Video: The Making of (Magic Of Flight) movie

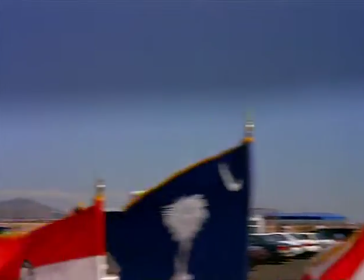12:30 I sat in the back seat, and we were up in the air for over an hour, 6 Blue Angels jets through an entire air show.
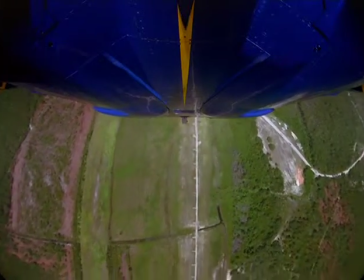12:43 I found out what the aviator's body goes through when they do those kinds of high-level,
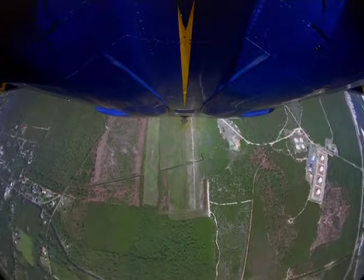12:50 high-G performance maneuvers. And it's amazing. It really feels like your body is being stretched and pulled in ways that you've never experienced before. It's probably one of the most intense things that I've ever done in my life. You know, when we went down to Pensacola and toured the base to see what the filming opportunities were, you know, one of the things that jumped out at us was this crazy centrifuge that they have.
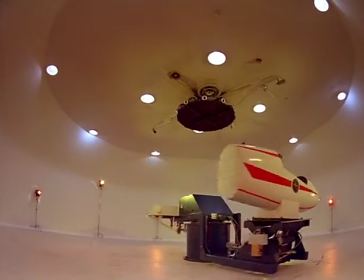13:22 Pilots also train in a spin simulator, a centrifuge referred to by some as the swirling, hurling torture.
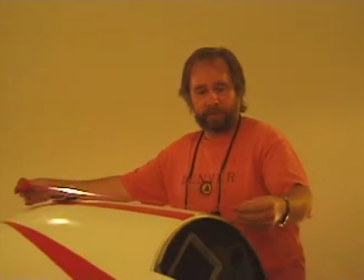13:30 I'd be more worried about these 2.
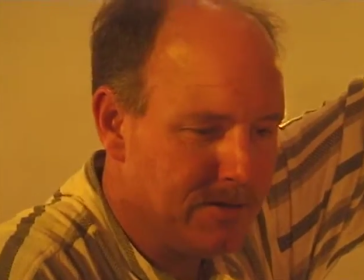13:37 The red man one for a second.
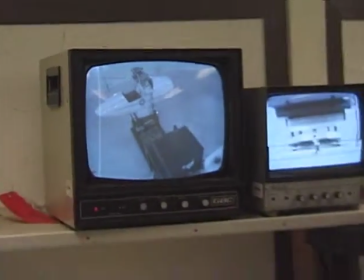13:42 Okay. The centrifuge shot was very easy to set up because the Blue Angels actually train on these machines. It was just a matter of finding a willing participant because they hate this machine. It makes you sick in some cases.
Slate. Marker.
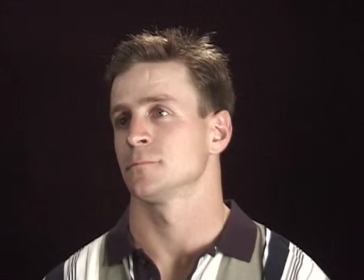14:03 Have you done the centrifugal testing Yes. and such before? It is one of the most painful memories of my life because you're inside of a machine that is going to just put heavy G-forces on your body.
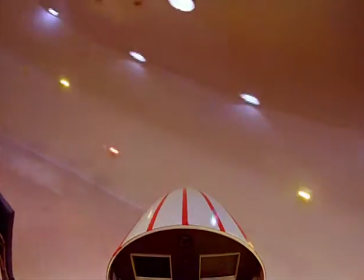14:19 Well, the centrifuge training for the Blue Angels is experiential. It's one of those IMAX moments where the point of view shot is really the key thing.
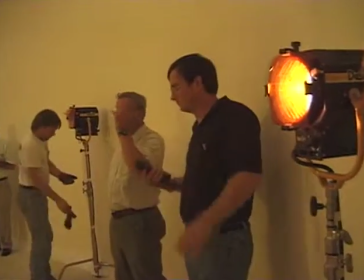14:29 Setting it up and then putting the audience in the centrifuge so that they find themselves whirling around at a great speed.
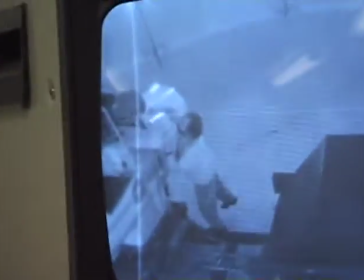14:36 Are you ready in the control room? Yeah. Camera's rolling.
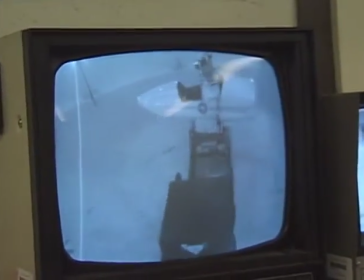14:45 10 RPMs on this.
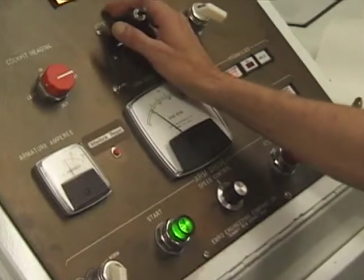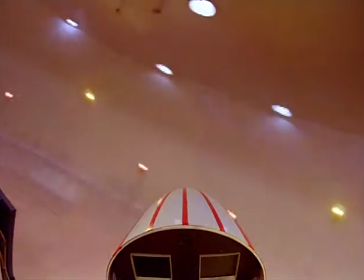14:53 We had a real difficulty when we were editing that sequence because
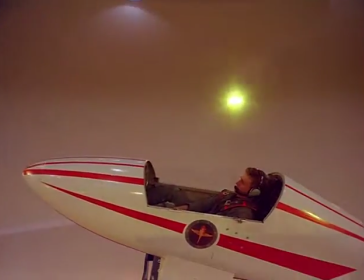14:59 in a large format film, if you take it too far, your audience is going to throw up. Obviously, you want to take it far enough so that it's thrilling, but not so far that they're going to get upset.
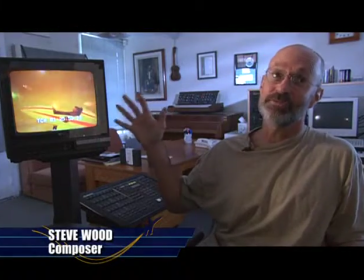15:13 This is the kind of scene that in IMAX you might have to look away because it could get you kind of woozy.
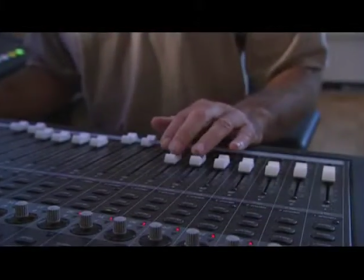15:19 And we played up the humorous aspect of this. We took kind of a bluegrass thing, and you can see this thing begins to go faster and faster.
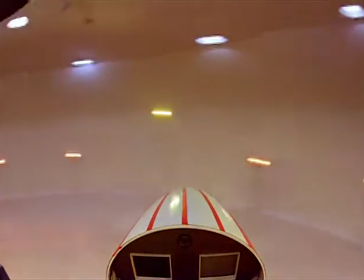15:27 And we did the same thing with the music. We started off with kind of a laid-back country feel and just got faster and faster until,
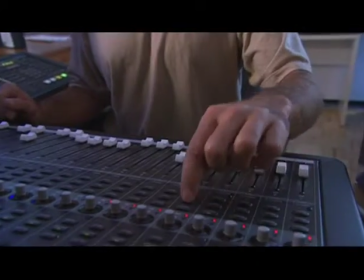15:34 you know, the frenetic pace is accentuated.
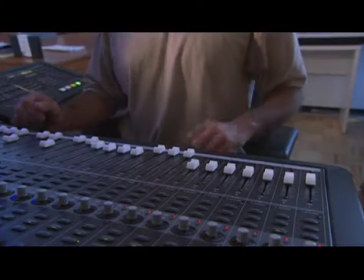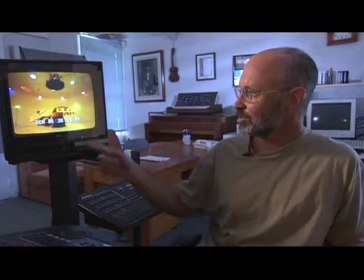15:45 I mean, that's silly. Look at that thing.
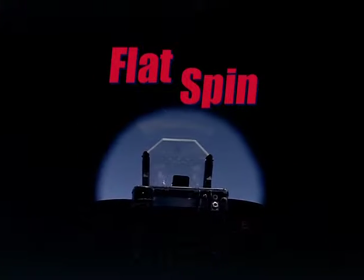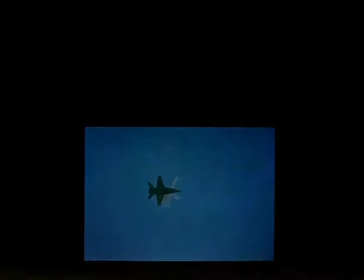16:02 Remember, a movement of only 1/8 of an inch can be the difference between flight and free fall.
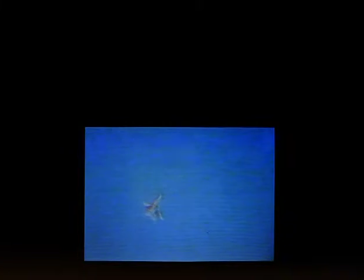16:10 Flat spin is one of the most dangerous and critical situations that a pilot can get into, and there are, more often than not, you're unable to recover from it.
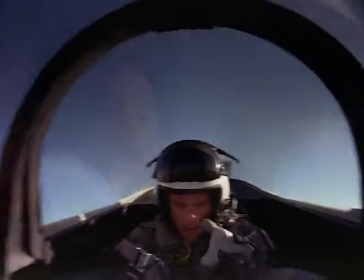16:21 Now, an aircraft will go into a flat spin occasionally, and jet aircraft pilots have to train for that kind of disaster.
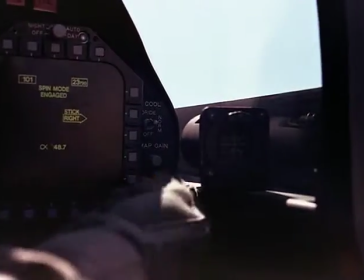16:29 And a flat spin is where the aircraft exceeds its limitations and stops flying and becomes a falling object.